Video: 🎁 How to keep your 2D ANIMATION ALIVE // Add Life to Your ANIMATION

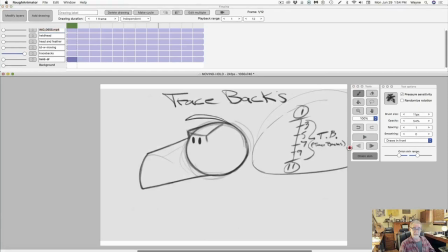here's an example of a trace back and what I'm talking about here is we got so we got drawing one right here
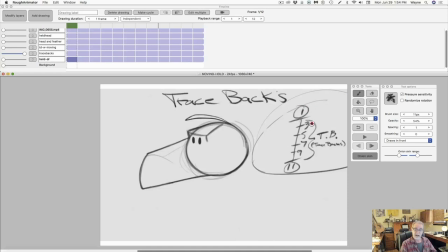uh right up in here and then we got three five seven nine and it's just I'm not even really thinking of the spacing because right over here I put tb down and that's for trace back and that's just so you
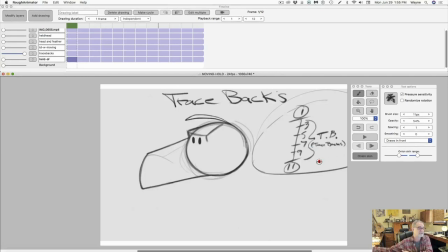know or that whoever is down your assistance going to have to do all these tracebacks and now what I want you to notice when I play this you're going to see it's just it's the line movement that is keeping it alive and there
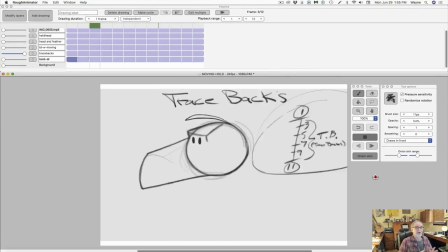are certain times when you'll have a scene the character again will come over there and they just hold for a pause 11 frames of 13 15 up to 18 frames and that little bit of line movement that we're getting in
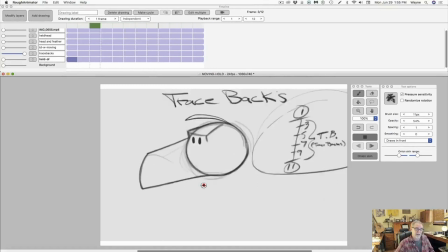there it keeps your drawing alive which I like me personally I like that it just uh you never get the audience never just sees it suddenly stop but I will use both for comedy
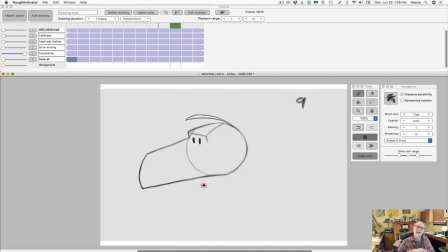animation I'll use a hell drawing and for if it's more of a straight scene if you're working on a it's not just a feature if you're working on more serious film you know hunchback the hunch Disney's hunchback usually it's
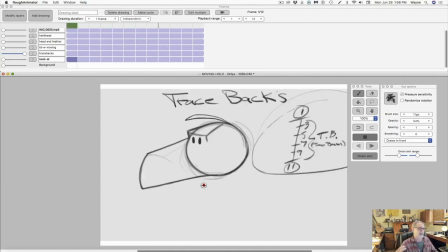just tracebacks because that was a very dramatic type of feature and also in Sleeping Beauty the the old classic one you know this is what they would do to keep it alive so that's one way of doing it and what that is called is just
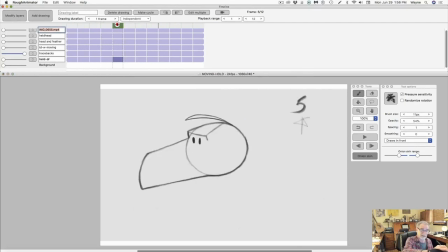called tracebacks you can see that each drawing is just a traceback of the very the first drawing but you want to make sure you don't want to you know you don't want it to grow or shrink so what I advise
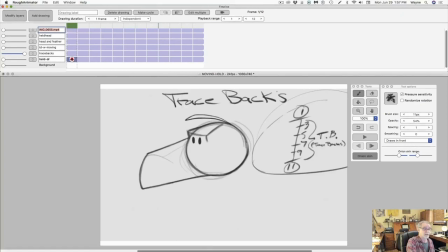on something like that you do that you do your first drawing and then you'll do your next drawing number three the next drawing as we scroll through and we're scrolling through here it should be
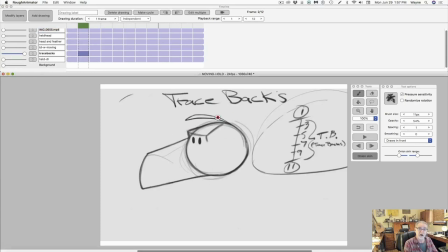uh just traced as close as possible to the number one drawing right there so then you do number three but if I was gonna then do number five so I make sure that it stays true to number one I will just put in
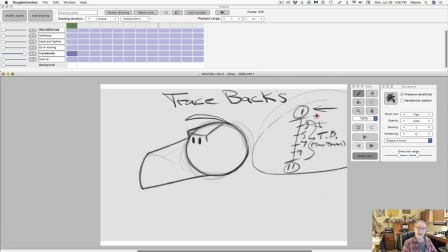a blank drawing right over number one and just name it number five but I will trace it back over number one throughout all of the drawings I'll always use number one as my main drawing to trace back over I'll just
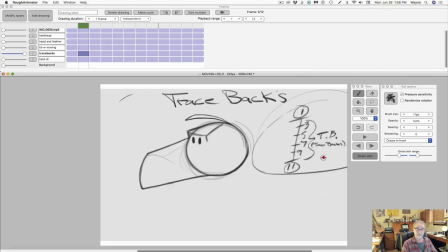number them differently so as we go through here this is there we go so there we go there and here we go and this is drawing three and that was copied off of drawing one and then drawing
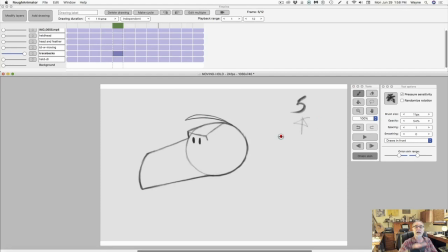five was copied off of number one and so on so that's how you do your
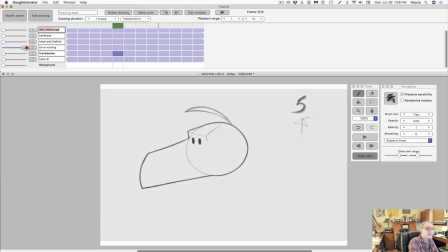trace backs and that will keep it going but now we're going to come up to this one and
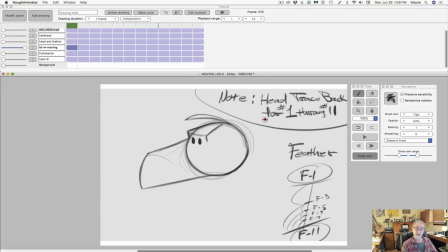this is head trace back for number one through 11 but the feather is a little secondary action and is just the feather will will keep it alive even though the trace back of the head
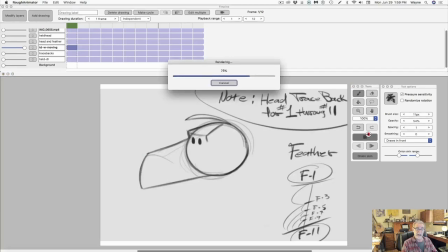I do a trace back of the head and as we watch this you can see
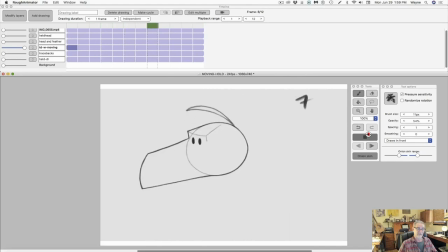notice how the feather is just slowing in just for that moment and like I said you can do it 11 drawings you do it up to 24 drawings uh so it's up to you but it keeps it
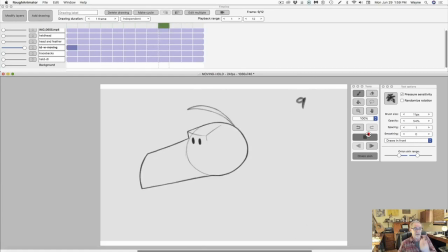alive it keeps it moving now this is not what i would call a moving hold um i don't know maybe some people do but it's not what i would call a moving hold but uh it's just an element the
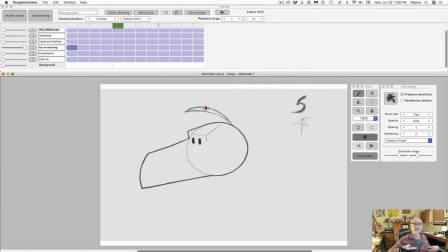element of the feather is keeping it alive then the character will go into the next bit of action whatever it does as the character is held here so what happens is is that we got this note
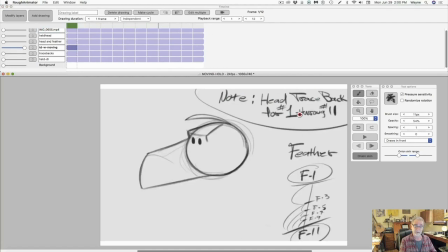head trace back for number one so that was just going to be traced back and here's my chart for the feather The only element that is actually moving, and it's your basic slow
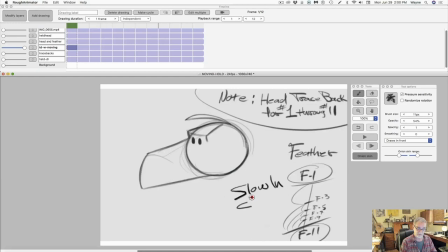end chart right there, that chart right there. And I named it for Feather, F1 to F11,
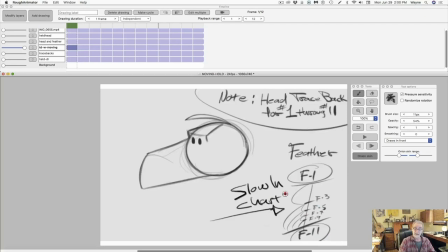and it's just slowing into F11. Three is directly halfway, five is in between three and 11, and so on. Remember, everything here is done on twos.